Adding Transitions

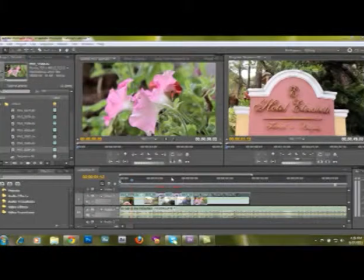[0:05]
Hello, and today we will talk about transitions, and we will be talking about video transitions and audio transitions. And there are actually three basic video transitions that are being used in video editing.
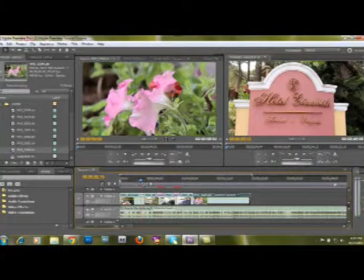[0:22]
The first transition is the cut, or we call it cut to cut, like this one, because I didn't place any transition to it.
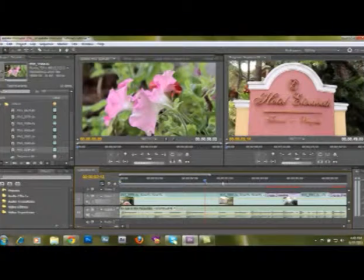[0:32]
So if I will play that, it just shows the first clip and then cut it and then shows the next clip to it.
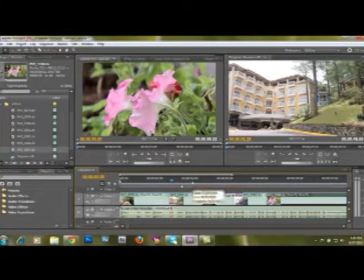[0:42]
So that is called cut. And the next transition is the dissolve, or some call it mix.
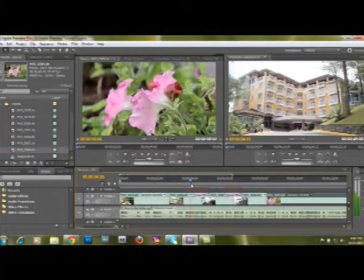[0:51]
Let me play it and show it like that. So as you can see, it dissolved the first clip to the second clip.
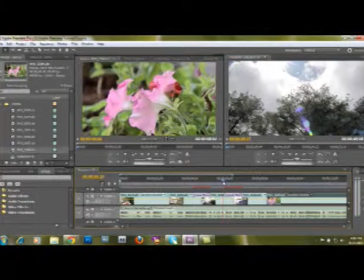[1:01]
And the third basic kind of video transition is the fade to black, or the dip to black, as some may call it. Let me play to show it like that. As you can see, it fades to black and then shows the other clip.
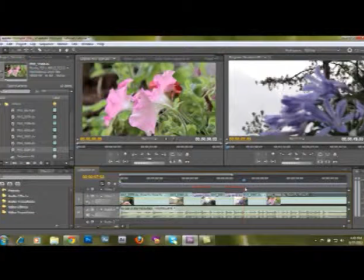[1:18]
So what are the uses of these three basic transitions?
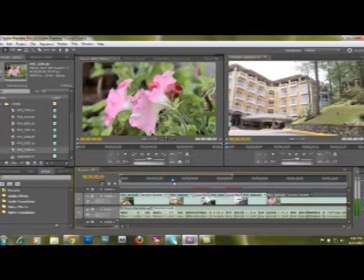[1:23]
Usually the cut to cut is used to show videos that does not have any time element, like for example from this video clip to this one, it happens at the same time, like that.
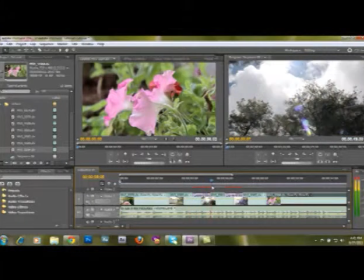[1:38]
But if it is cross dissolved, it means there is some kind of time element or place element.
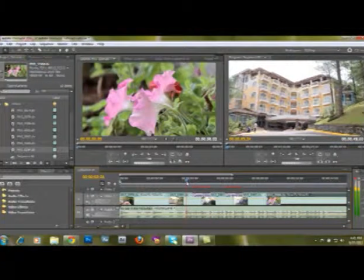[1:47]
Like for example, this scene happened yesterday, and let's say one day before, there you go. Or you came from one place and then you transferred to another place.
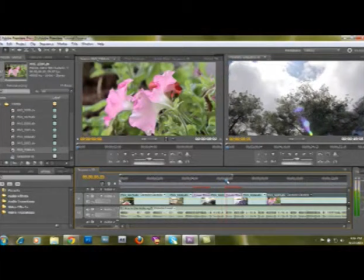[2:02]
And how about dip to black? It's almost the same with dissolve. It just shows that it's even longer, or the place is even farther, or you are showing another segment, something like that.
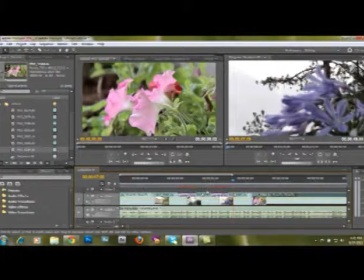[2:17]
Better use those transitions properly to show a better video output.
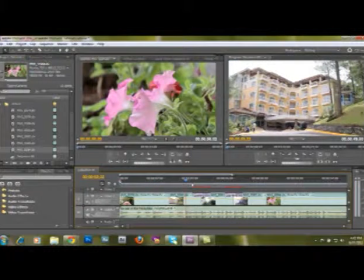[2:24]
And in some cases, it's also just used to make some art. Like if you will be using a background music for your music video that is fast beat,
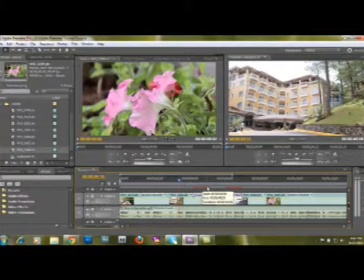[2:37]
normally you will be using cut like that. But if you'll be showing on a mellow song, like those slow songs, and you will be showing slow motion videos,
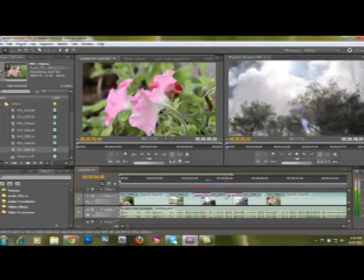[2:51]
you will be normally using dissolves, something like that. So it's really up to you to create your own art using those dissolves.
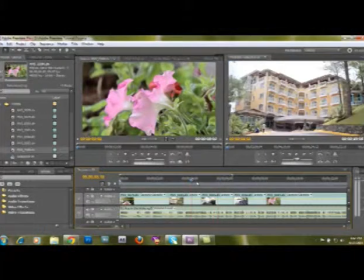[3:02]
Alright, let me clear those transitions. Let me show them on how to apply them to your clips.
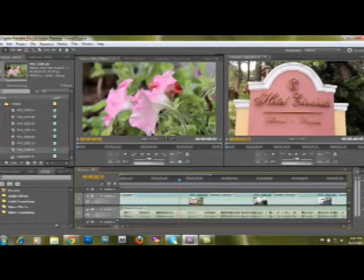[3:08]
So for cut, it's just like that. You don't have to apply anything. For cross dissolve, you can get it from here. Open this video transitions, and as you can see, there are a lot of video transitions right here.
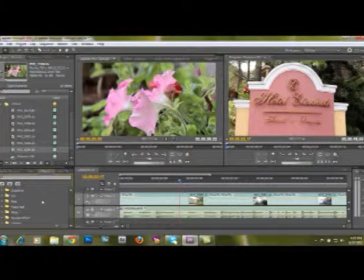[3:24]
But honestly, you don't have to use everything. Just use those three basic transitions that I have shown you earlier, and you're good. And by the way, the dissolve is here, and there are many kinds of dissolves, but usually
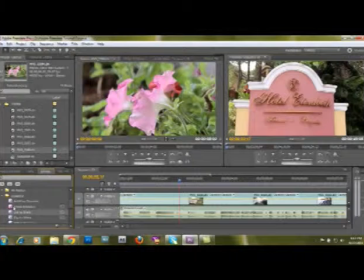[3:40]
you will be using the cross dissolve. That's why it's highlighted, because it's the common dissolve that is being used. You can click and drag it to your clip, and as you can see, it applied that dissolve. Let me clear that. And there's actually a shortcut for that.
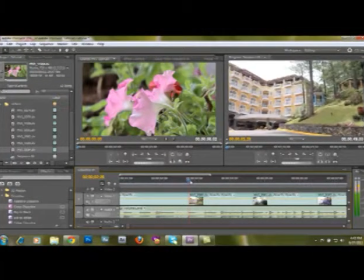[3:59]
That is Control D. I can just place my control time indicator here and press Control D, and it applied that transition.
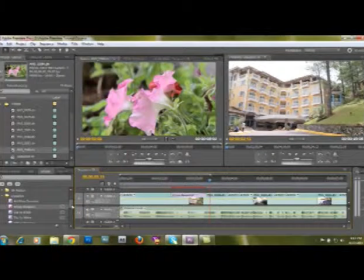[4:09]
And how about the dip to black? The dip to black is also here.